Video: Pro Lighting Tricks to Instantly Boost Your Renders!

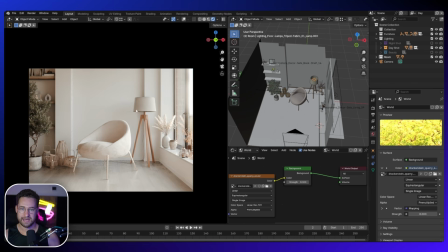(4:07)
So I want this lighting to be quite white and quite soft. And that also is nicely reflected on this sofa itself. Now, I have to also mention in this scene, I have something called a black backdrop.
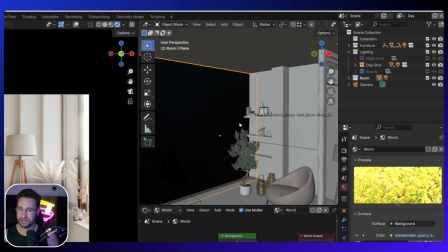(4:19)
Now, this is literally just a black plane. So it's casting a lot of contrast into the scene.
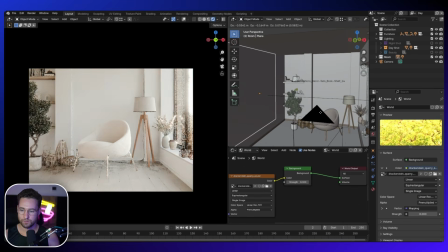(4:25)
So if I remove this, we can see a lot more light comes from that area. So you might prefer this look, but if you want a bit of contrast, you can add a black backdrop.
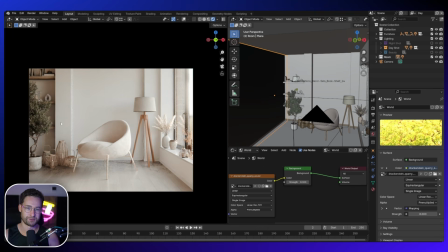(4:34)
And I love doing this. I think that it creates a much more dynamic room. However, you can actually see it in these reflections. So I'm going to go to the Object Properties tab. I'm going to scroll down and make it invisible to glossy.
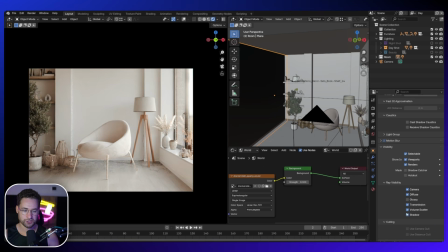(4:46)
But we can actually still see that there is a black line here. So I'm just going to disable shadow because this is actually casting a shadow onto the back wall, and that is what we're seeing. So I'm going to disable that. So now it will just look like a white wall is there. So that has created some nice contrast in the scene.
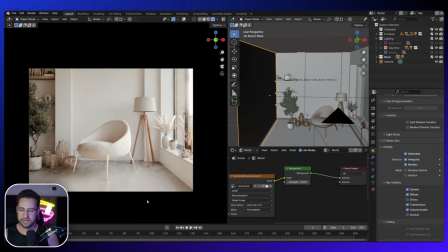(5:01)
And what I'm going to do now is just add one more light. So it does feel quite nice, but it feels like there is still something missing. And I'm going to add a simulation of an interior light being turned on as well. Because quite often in a room, even though it's daytime, it's quite common to have a light on inside.
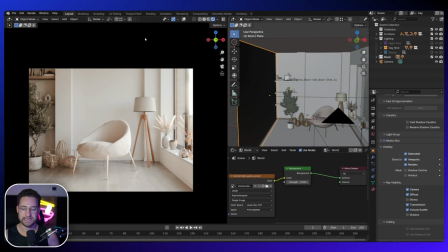(5:17)
And I think that it might fill in this area a little bit. If we imagine this is the key light, now we can add a bit of a fill light to illuminate this side.
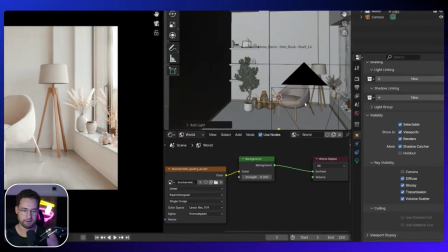(5:26)
So I'm going to do Shift A. I'm going to go to light, click area light. And I'm just going to bring it something like this.
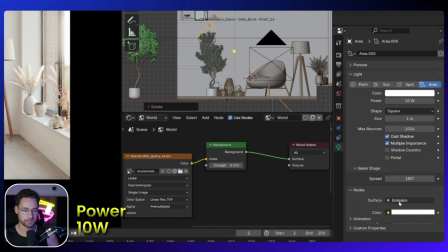(5:32)
And then I'm going to set this to be strength 10. And then I'm going to click use nodes and click on black body and then set that to be 3800.
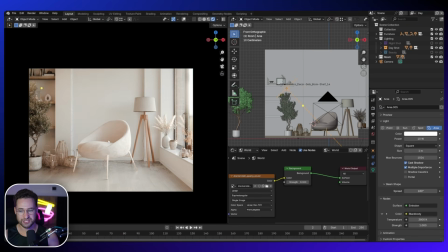(5:41)
So now that has kind of illuminated this side a little bit more. So in the shadowed areas, they get a bit of an orange tint, which is quite nice.
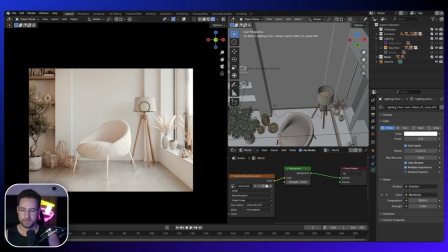(5:48)
And then also we have here is an interior floor lamp, which definitely won't be very strong, especially as it's a floor lamp directly in the window.
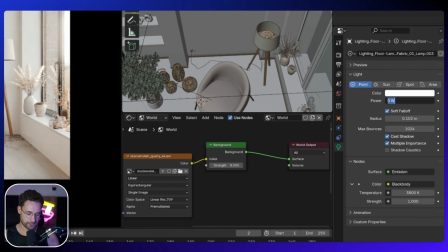(5:55)
So if I just click on this one, maybe give it a strength of 10, just so that we can see some light coming from that.
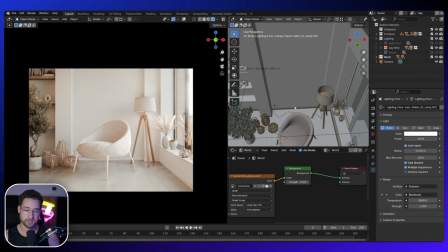(6:01)
It makes a bit of a nice glow. It illuminates this area a little bit more, and that's quite nice. And then finally, what we have in here is we also have some underlighting.
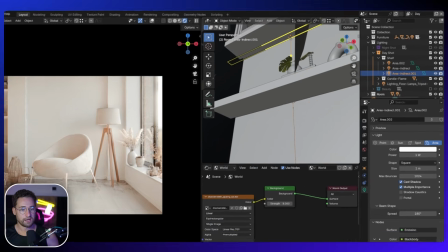(6:10)
So if I go to the daytime shot, I have already created them. Some area lights here, which are casting light straight down, and you can see the indirect lighting there.
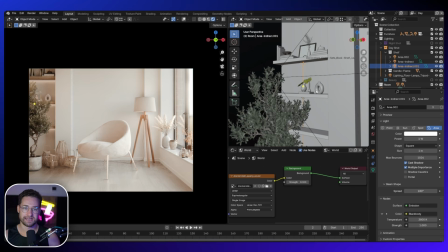(6:18)
So this has brought out that area as well. And I do love to add underlighting to shelving, because even without that, it feels like,
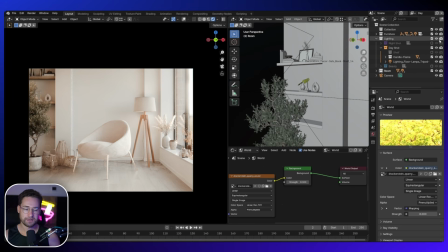(6:25)
to me, it feels a lot more flat, and it can be a lot more dynamic simply by adding these shelving lights back. And there we go.
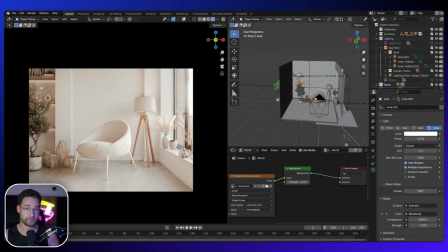(6:31)
So not only that, we can also notice that by adding this side light, or we can call the fill light, we've also illuminated a bit of this tree, which by itself, if I move this off, is quite a dark tree. So by bringing that in, we've illuminated this area. We've filled in the shadows a little bit with a nice bit of warmth from the area light.
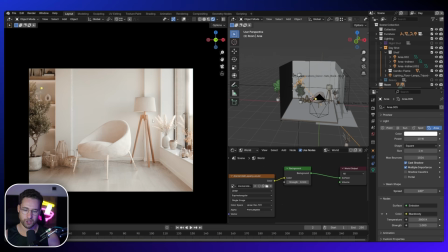(6:48)
And we've also illuminated a bit of glow coming out from this lamp just for a bit more dynamic feel. Now this is exactly what I was going for, because I wanted this scene to work for a lot of different types of chairs. So the main scene itself is quite pale and quite white. So if I was to add any chair here, it should fit quite nicely.
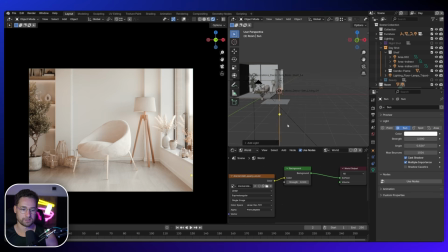(7:05)
Now if you wanted to, you can add a sunlight. So I can bring this over to here and bring that into the scene.
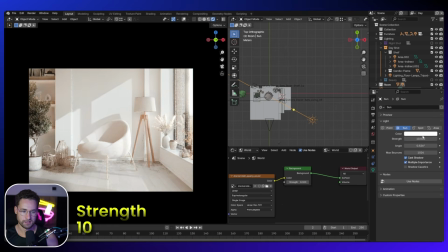(7:10)
Maybe choose about a strength of 10, and we can maybe set the angle to be a bit more, so make it a bit softer, which does still look quite nice, but we want it to be a bit warmer. So I'm going to click use nodes, black body, and we could just play with this until something looks about natural. Okay, and that has now completely changed the whole look and feel of this whole scene.
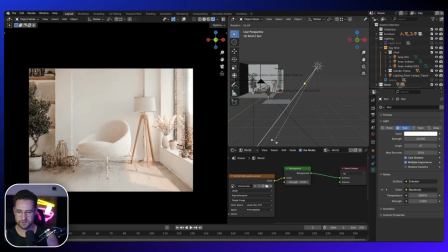(7:30)
It may also look quite nice if this lighting was just coming in just across the floor, but for me that is now distracting from the main purpose of this scene, which is going to be to highlight the chair itself.
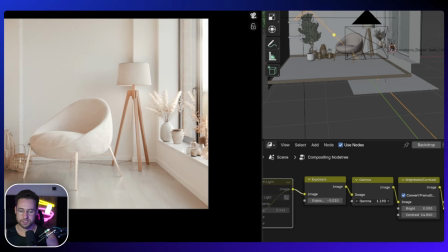(7:40)
So I'm going to remove that. Yeah. And I might include a little bit more contrast by going to the gamma and just sliding this across like this, and that will add a bit of contrast to the scene. I can then increase the exposure a little bit. And like I said, these nodes are available in the actual scene itself.
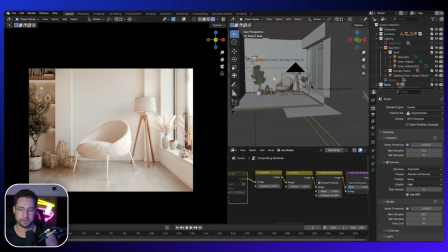(7:53)
And now that for me would probably be a finished interior. So let's move on to the nighttime shot. Okay, now let's work on the nighttime shot. So nighttime shots generally have quite a lot of magenta or blues coming from the sky. You're not going to get something which has a white light. There's usually some sort of color coming from the sky. So I'm going to try to find a HDRI which has that kind of lighting.
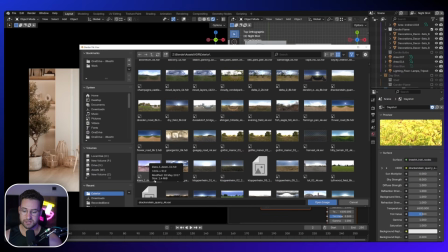(8:15)
And the HDRI which I have chosen is going to be this one here. So it's called Kiara 1,
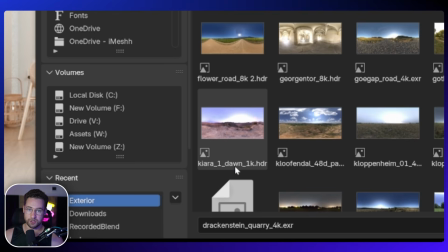(8:19)
and these should all be available over at polyhaven.com for all of their part of their HDRI collection. And this one we can see here it's like an evening shot, or in this case it's dawn, but we can see that it has some purples and blues in it.
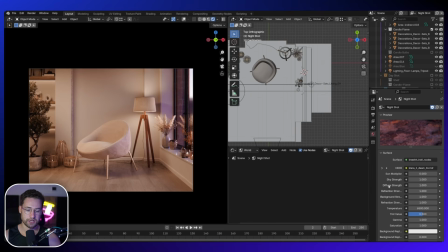(8:32)
So that's the one that I'm going to choose. Okay, and for this one I've actually set up the iMesh Asset Manager to create all these nodes for me, so it's a little bit easier to adjust.
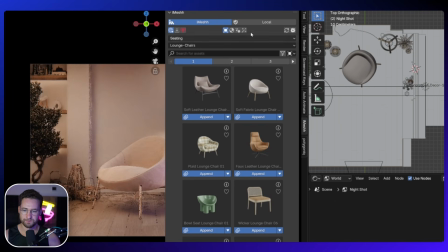(8:41)
If you have the iMesh Asset Manager, you go to the local tab and you load in your HDRIs. Every time that you append or choose a HDRI, you can actually then get some parameters where you can actually rotate the HDRI,
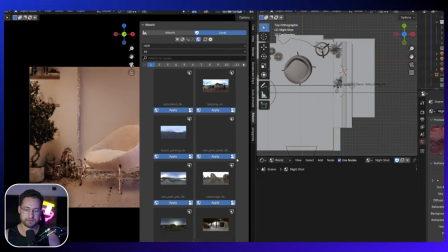(8:54)
increase the strength, or a bunch of other parameters. So that's why this node setup looks a little bit different here.
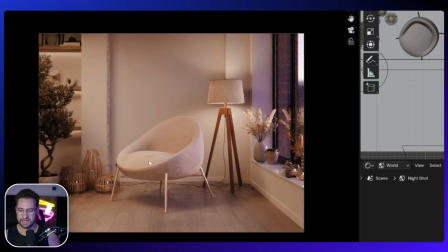(9:00)
Immediately, what we can see from that HDRI is the scene is darker, and we can see some purple magentas coming from the outside area, which is really, really nice.
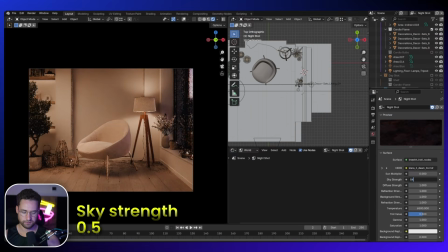(9:08)
But I do want it to be a little bit darker. So I'm going to try 0.5. Now, also very similar to the daytime shot, I have an area light.
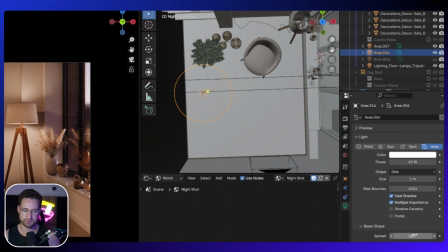(9:17)
I've set it to a disk. I don't think it really matters at that point because the spread is 180 degrees, so it'll be very even anyway.
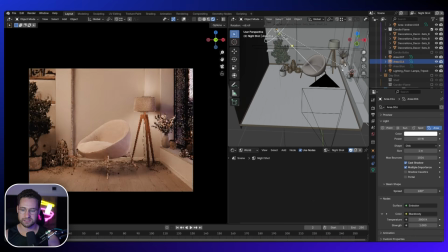(9:23)
But previously it was angled like this towards the chair, which you can do.
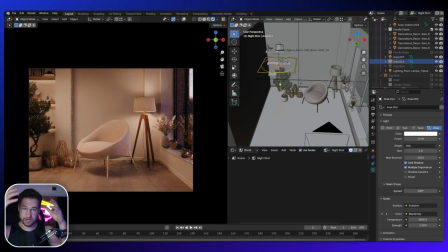(9:27)
But I thought I quite liked it basically coming straight down from the ceiling to simulate maybe a ceiling pendant light. And I quite like the effect that's going for, and that has a strength of 40. So if I turn that off, we can see it's very, very dark.
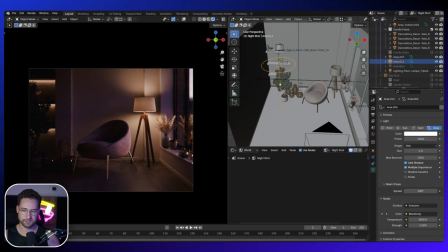(9:39)
We can only get the light from HDRI, and I'll put that back to 40. And that is going to be the main light source.
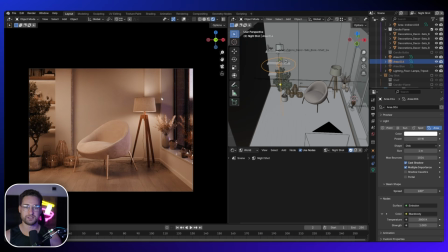(9:45)
So as I mentioned before, if you're working on any scene, you should think about what is your main light source, and then all the other lights should be complementary to that.
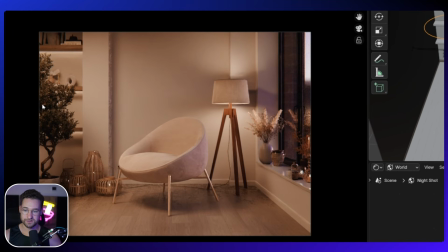(9:52)
So this is my main light source and is lighting most of the scene, and the HDRI is more complementary.
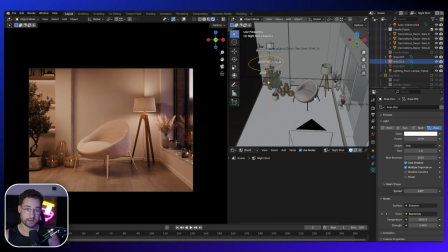(9:58)
But there's one more thing that I quite like to do in a nighttime shot, and that is actually add in another area light. So I've added this area light here, and it's basically going to be sitting on the window, and it's going to be pushing a little bit more light into the scene, which allows me to adjust the color even further.
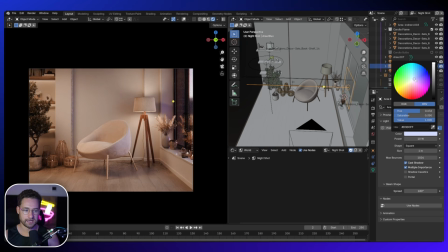(10:13)
So I can choose some more purples. I can maybe amplify the effect that might be coming in from the HDRI, and it gives us a bit more freedom to play with here. So you can mess around here, and it just has a strength of 10. It's almost like a bit of a fill light to kind of emphasize the HDRI.
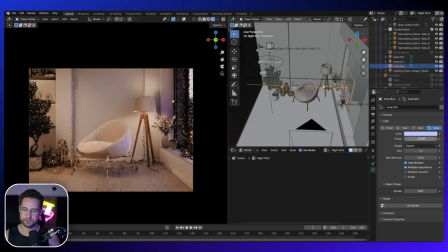(10:29)
So off and on. It's just kind of a nice effect. Now for nighttime shots, like I really don't like to go full nighttime because I feel like there's so much nice, good lighting coming from outside at just about evening time that most customers are very happy with that as being a nighttime shot,
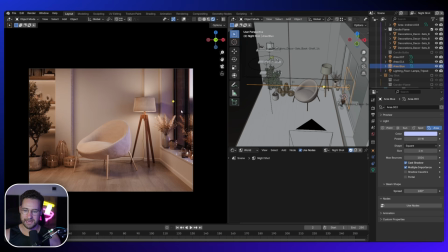(10:46)
because a nighttime shot is just pitch black outside and you're kind of left with only artificial lights inside, which is kind of boring. So anyway, that is that at this point. And then finally, what I've got set up is some candles.
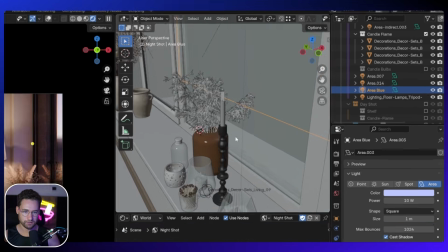(10:57)
So for each candle, right now there is only going to be a bit of a flame.
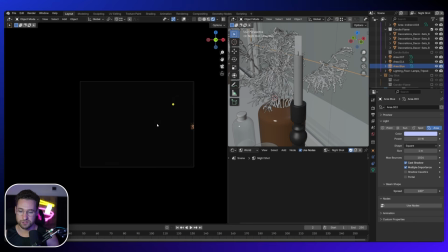(11:03)
It is just a flame, but to emphasize that flame, what I've also done is I've added some bulbs onto every single candle flame.
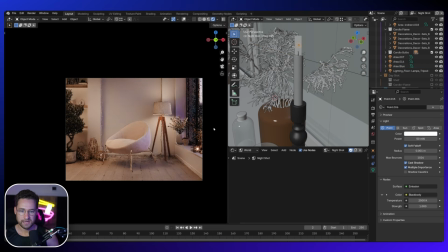(11:10)
So if I enable that, we can see I've added a bulb here, and those have a brightness of 50 milliwatts,
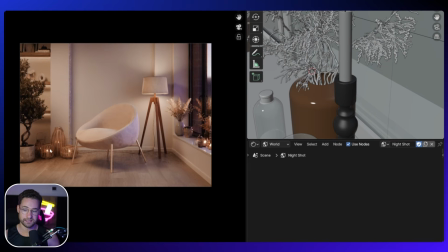(11:16)
and we can see that that has now created some nice glow coming from these candles. Maybe it's a bit too much here, but to create that glow in the compositor, I have got two glare nodes. So the first one is creating the nice star effect, and the other one is basically creating a bloom around that.
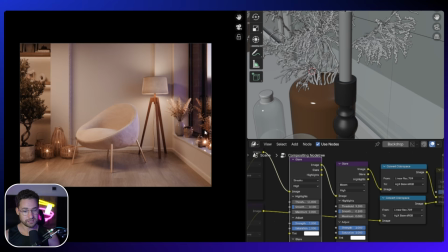(11:34)
So both together works together really nicely. So that has created quite a nice feeling. This does feel like an evening shot.
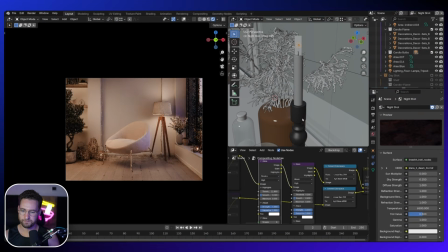(11:40)
I may even need to go a little bit darker on the HDRI, and that for me is a really lovely evening shot. What I really like about nighttime shots is you get to play with lots of really small lights to really bring out and make the scene have so much more character, which is a little bit harder in a daytime shot.
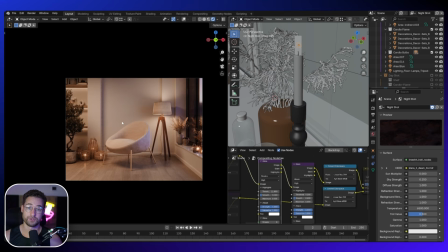(11:55)
So that for me looks great for a night shot. So let's move on to the beauty shot. Right, now let's work on the beauty shot. So this is going to be my most favorite one. It's the most artistic, and you can really play with some really interesting lights.
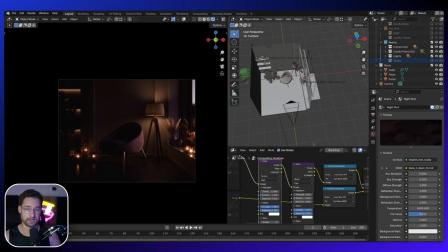(12:07)
So first of all, I've left the candle lights as they were. So that has already a really nice glow. You could also increase the brightness a little bit if you wanted to. So I'm going to click on this bulb and maybe set this to be 0.34.